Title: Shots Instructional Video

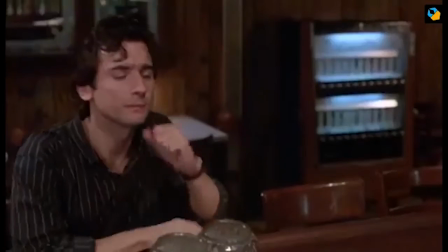You're not trying to manipulate the situation. When you want to manipulate the situation using camera angles, you can either go to a low angle,
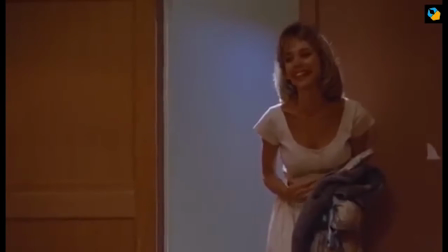where the camera points up from a lower angle, and you use that to make the subject appear bigger or more dominating.
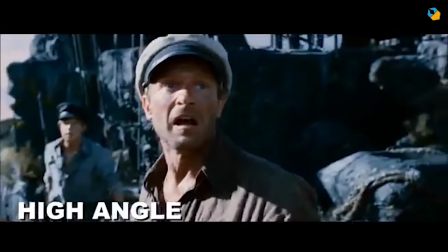On the other hand, you use a higher angle, where the camera points down from a high angle, and it makes the subject look diminutive and weak.
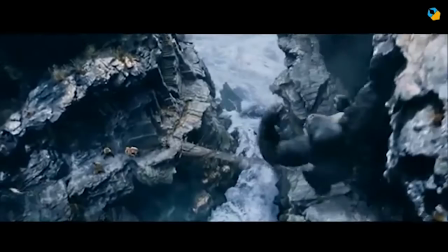Now, this is not etched in stone. You can break the rules here. An extreme case of the high angle will be a top angle or bird's eye view.
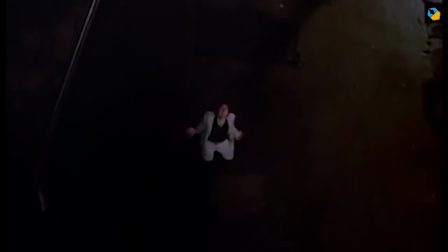So this is a special case where you want to show the topography of a location.
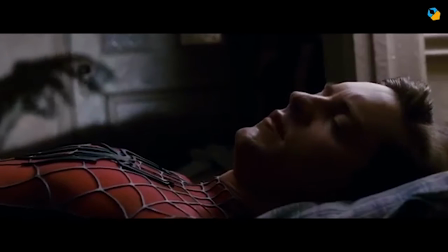Aerial shots are an extreme example of this as well. Next up, you have the Dutch angle or tilted shot,
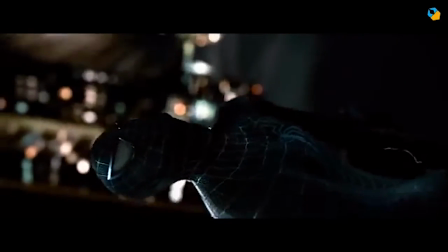where your camera is not really level. An important use of this kind of shot is to draw attention to the fact that it's not a balanced frame,
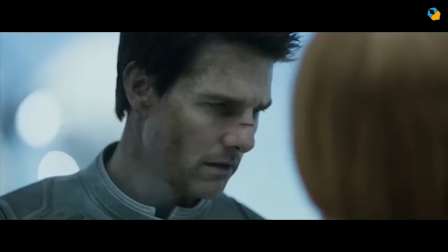so something is literally off kilter. The last of the camera angles is the over-the-shoulder shot.
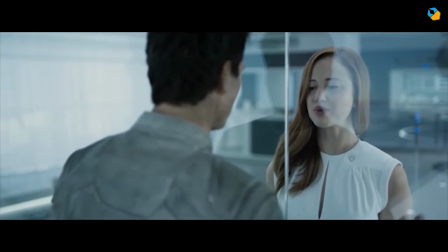Now, this is not strictly an angle, but it's a specialized shot that deserves its own place.
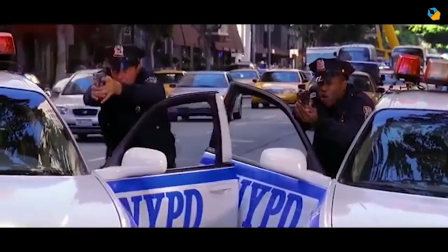Typically, an over-the-shoulder shot is confrontational by nature, so you have one person facing off with the other person.
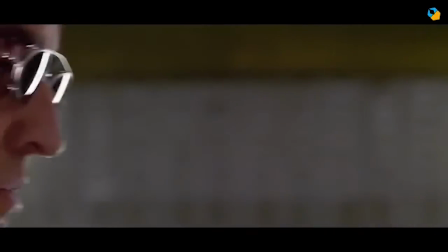The last category is motion. The simplest type of motion is if you pan or tilt.
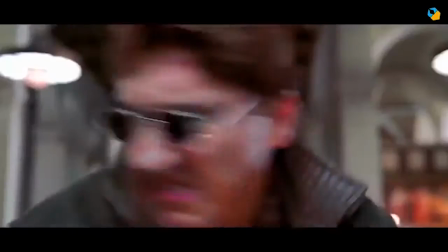That's when the camera stays in one place and it goes left or right as if you're observing a tennis match.
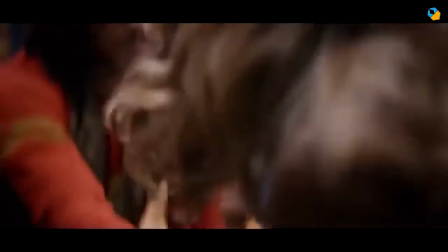The importance of this is the audience should feel like they are a spectator watching something objectively from a distance.
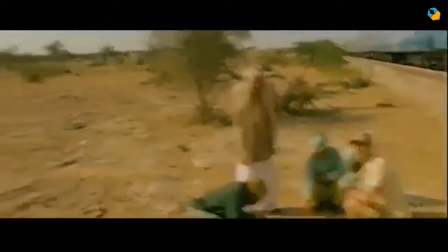If you want to move with the subject, you can either use a tracking shot, a crane, or a dolly.
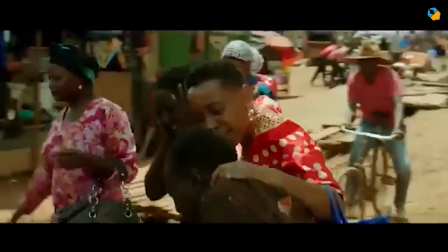A tracking shot moves sideways, either left or right. A dolly moves front or back.
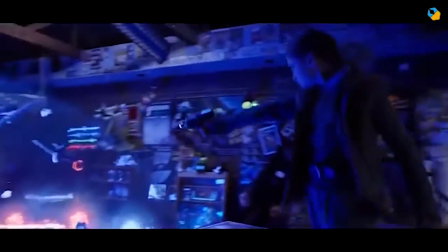And a crane goes up or down. They're all variations of the same kind of motion.
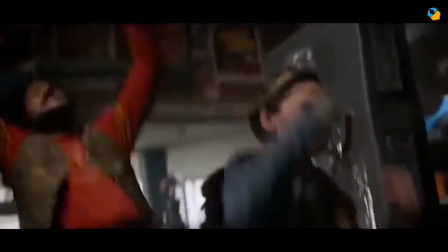They can be linear or they can be slightly curved, but the basic idea is you want to follow the action or follow the subject,
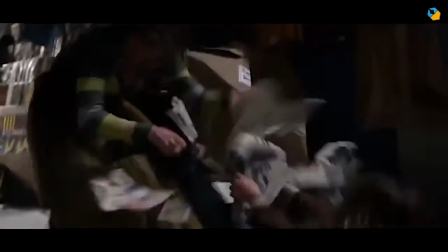and you want the audience to be more involved with the space and location. A variation of the dolly shot where you want to move in or move out,
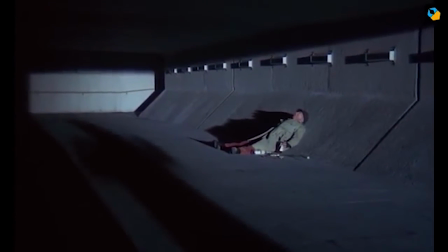but you don't want to enter or leave the space, you use a zoom lens.
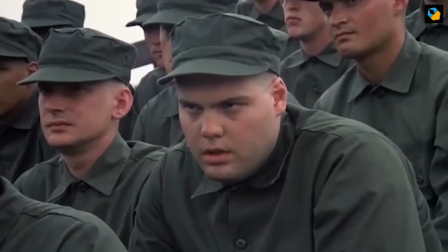Here you just want to get closer without making an emotional statement.
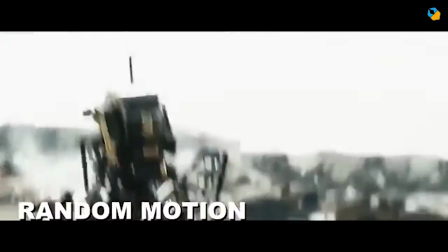The next type of motion is random motion, where the camera just shakes around a certain point in a random manner.
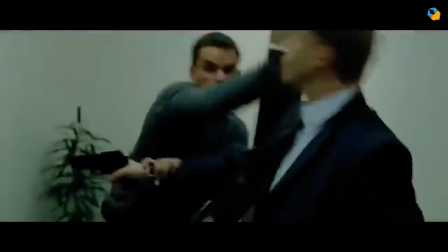This is typically used to provide motion or energy to a shot to make it come alive.
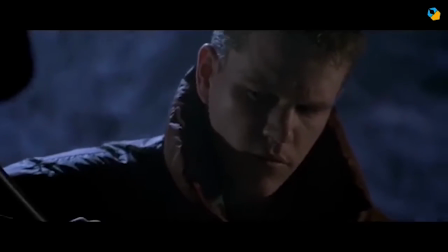Some people find it distracting, some people find it energetic. All right, so to help drive home this information, I'm going to have you watch a little clip from a 1920s silent film called The Crowd. And at various points in the video, I've superimposed some words that are kind of pointing you towards certain things, and it's asking like, what kind of shot is this? What kind of movement is this? And so forth. And basically, to get to that clip, in the description of this YouTube video, you could get to that clip. And then in the description of that video is a link to a little quiz that you'll do. And, you know, the quiz, I'm not testing you. You won't, you know, basically, as long as you complete the quiz, you'll get full credit. The point isn't to stress too much about getting everything right, but just to go through the process of trying to identify these shots. Cool. All right. Thanks so much.